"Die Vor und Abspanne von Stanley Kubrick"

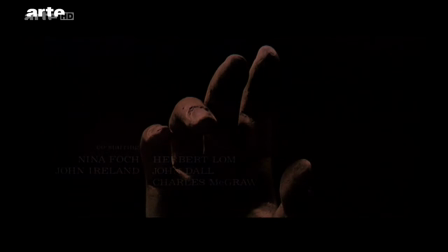(8:24)
Paul Celan sagte, ich sehe keinen prinzipiellen Unterschied zwischen Händedruck und Gedicht.
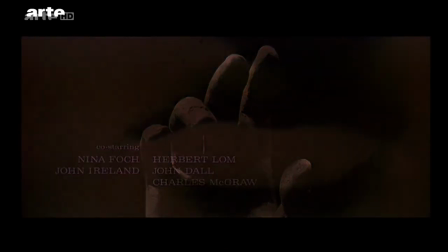(8:29)
Verhält es sich mit dem Vor- und Abspann womöglich ebenso? Der Beginn von Spartacus lädt uns ein, ruft uns, zieht uns in seinen Bann,
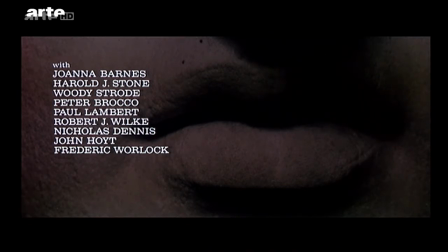(8:38)
entflammt uns, lässt uns erglühen mit dieser hitzigen Partitur von Alex North.
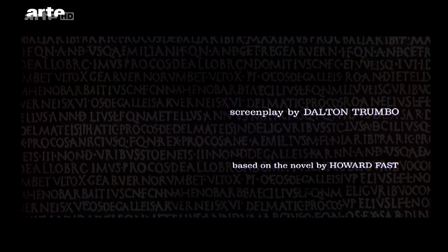(8:44)
Der Vorspann legt die Lunte ans Pulverfass und führt sogar den auf der schwarzen Liste stehenden Dalton Trumbo auf. Eine Revolte gegen die Römer, genau wie gegen McCarthy und seine Hexenjagd.
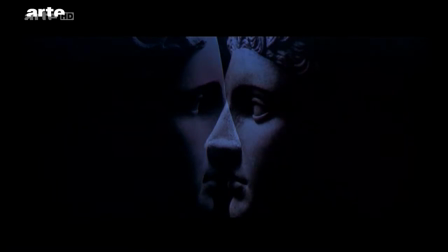(8:55)
In dem zutiefst politischen Vorspann tauchen wir ein in die Psyche einer zugleich solidarischen,
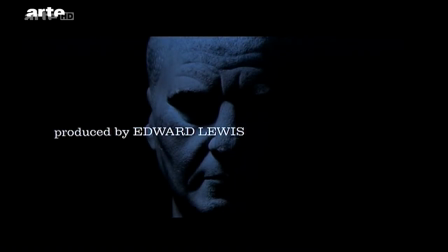(9:01)
vereinten, liebenden, aber auch geteilten Menschheit. Schließlich bekommt das Bild der blinden Macht Risse.
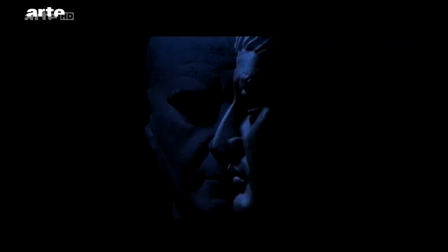(9:08)
Hier formt der Vorspann die Maske einer Menschheit, hinter der die schlimmsten Triebe toben. Fazit? Vor- und Abspanne nach Kubrick-Manier. Oder die Kunst, uns auf die richtige Umlaufbahn zu bringen und uns die Maske vom Gesicht zu reißen.
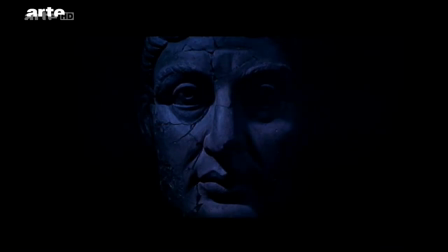(9:23)
Der Vor- oder Abspann als Reise durch die Geschichte und durch Grenzbereiche der menschlichen Seele. Mit weit geöffneten Augen.